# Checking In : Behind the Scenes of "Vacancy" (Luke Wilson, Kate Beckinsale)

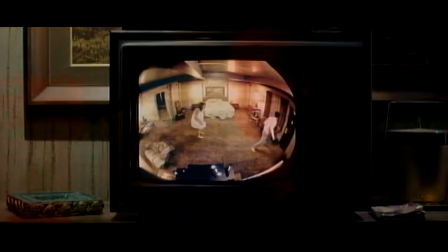people are fascinated with cameras and people abuse cameras people do good things with
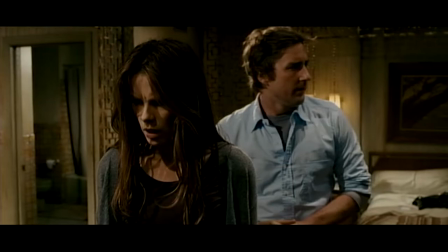cameras and people do horrible things with cameras Everybody today can be a filmmaker,
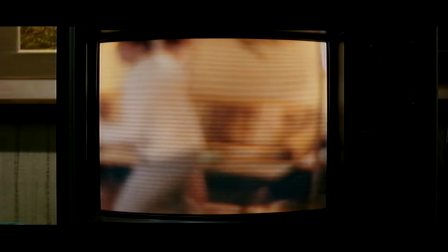and that can translate to something really terrible in the wrong hands. You can take a good idea and make it bad, and that's what our bad guy does in this movie.
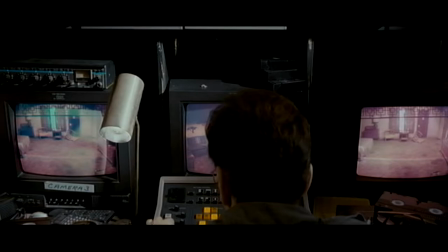Mason's definitely the ringleader, you know, the mind behind it, who turns what we do into a business.
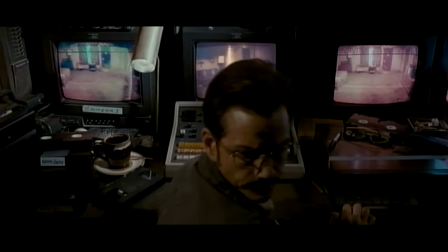You know, they're selling these tapes as snuff films. The snuff films were the first day of shooting.
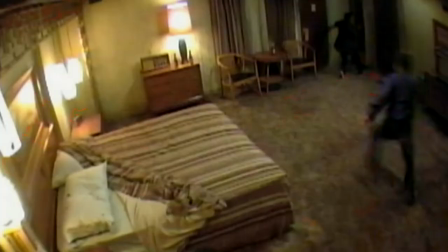We had eight or nine cameras set up in the room, making sure we could see as much of the room as possible.
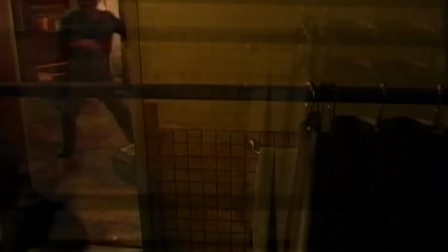and we would bring in each individual victim and block out the scene,
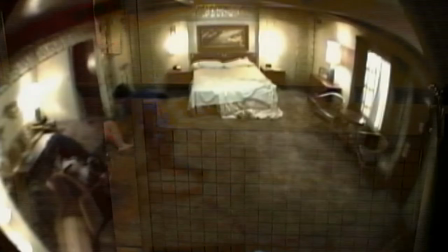just get the general movement and where they would end up, and then we would adjust the video cameras appropriately to make sure that we were covering the action.
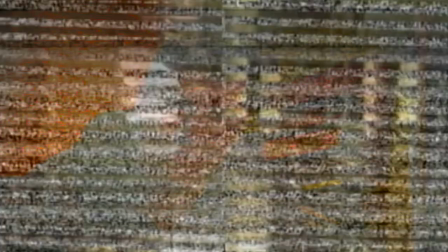And we let things roll at that point.
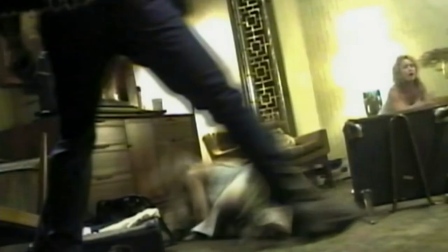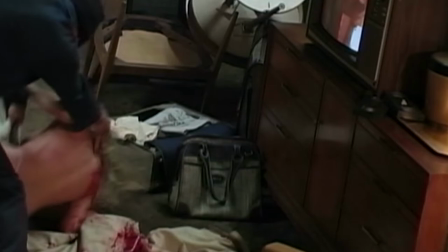You know, and we would block through everything, but, you know, we just didn't want to contrive things. It was like, and I'm so glad we didn't, because there were so many things that came out of it that
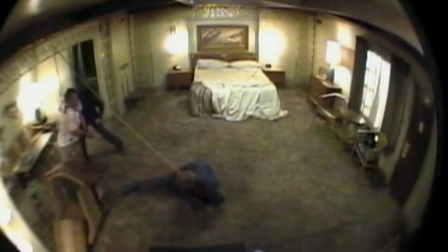were just so sloppy and so real-looking that it paid off in the end, you know, to do it that way. And just visually, they were just really nasty-looking,
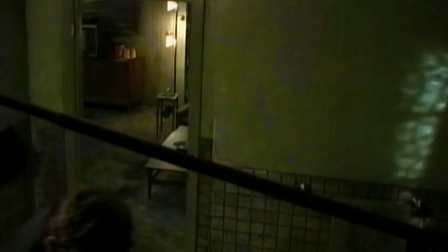you know, just the whole idea of what all of that is, you know, and when you see people's faces all squinch up, you're like, ooh,
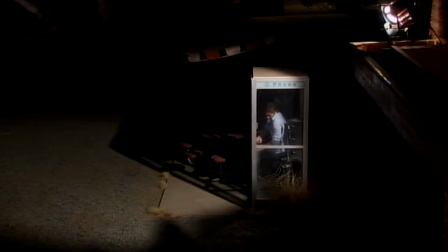okay, good, we did something right here. When all hell breaks out in the movie, watching Kate and Luke get themselves out of the situation and how they do it is fun, exciting, and played very real.
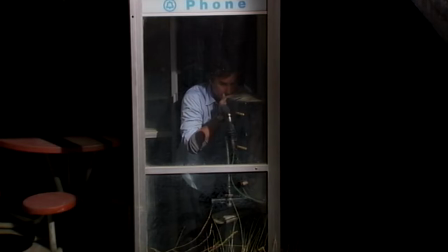Yeah, we need some help. Some people are trying to kill us.
Going for the payphone, I mean, I think that's a good scene. Just because it has a lot of action, then it's just, you know, the worst nightmare. It's like going to a house for help, and the person that opens the door is one of the killers.
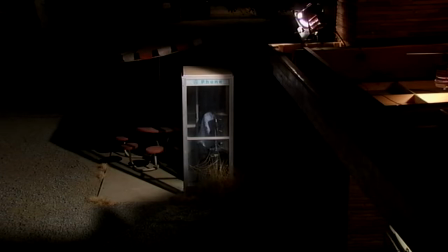I think it's that kind of thing. I think it's a really, really scary moment to have this person who's on
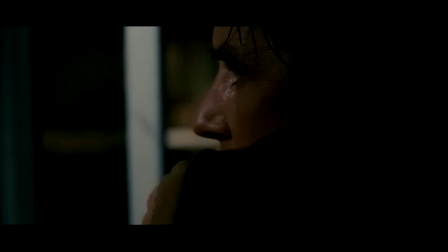the other end at that moment who's perhaps going to save them turn around and say.
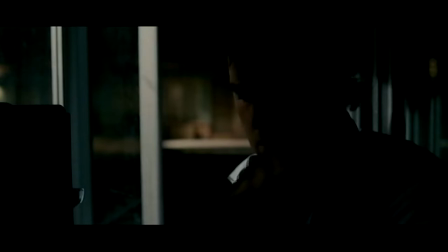You're going to need to settle down, sir. You'll never survive if you lose control, Mr. Fox. Be
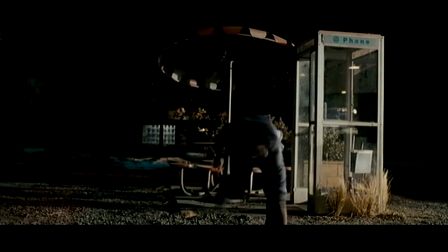wandering around in the dark by yourself.
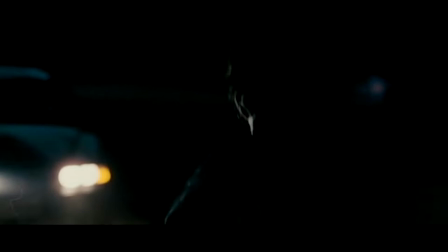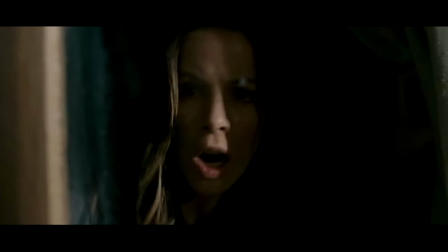It's such a heightened state of being to be in that kind of fear. And, you know, there's a lot of running around also.
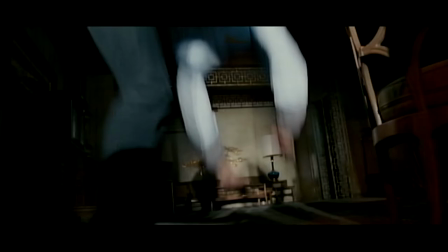So we both, Luke and I, thought that, you know, it was a really heavy-going movie to do, if you're going to do it right.
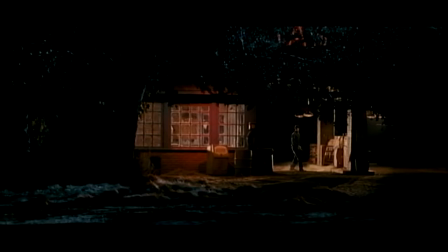There is this real game that's being played between myself and the mechanic and Luke and Kate's character,
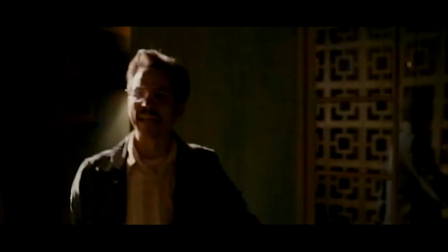because Mason has the power, really, to end it all at any moment.
Had to drag him into this, didn't you?
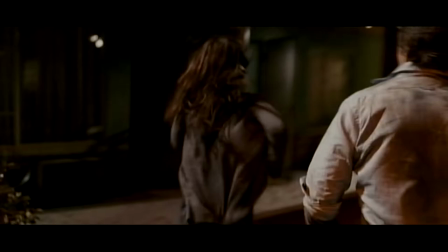You might as well have stuck that knife into his back yourself!
The thrill for us isn't necessarily the kill, as it is being able to watch them be terrified,
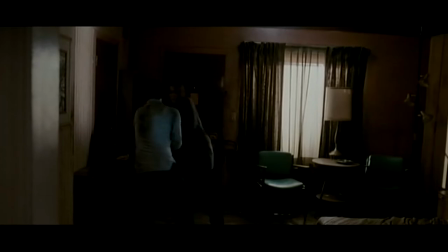you know, and really torture and manipulate them, which is kind of gross. It just never stops, and they're just kind of moving along, trying to make different things happen,
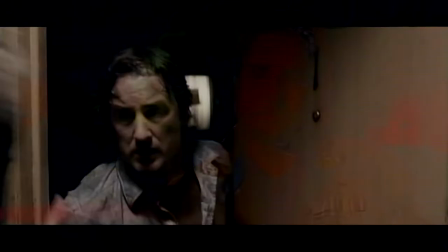and get out, and kind of, I think the audience will be right there with them.
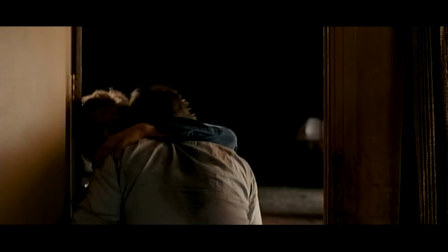a lot of thrillers or horror movies you find yourself looking at the screen saying why don't they just kill him and what what i loved about
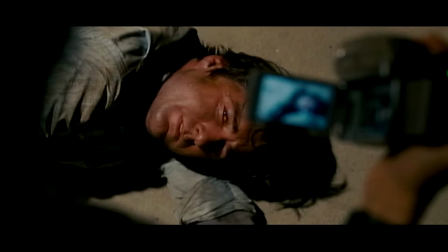this film is that's answered in that they're making a movie and the more that they toy with them and the more that they elicit fear out of
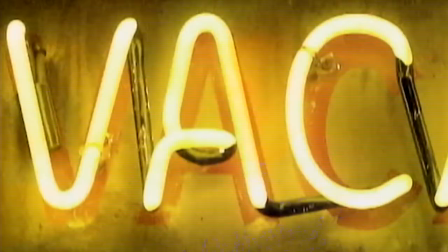these people the better movie they make there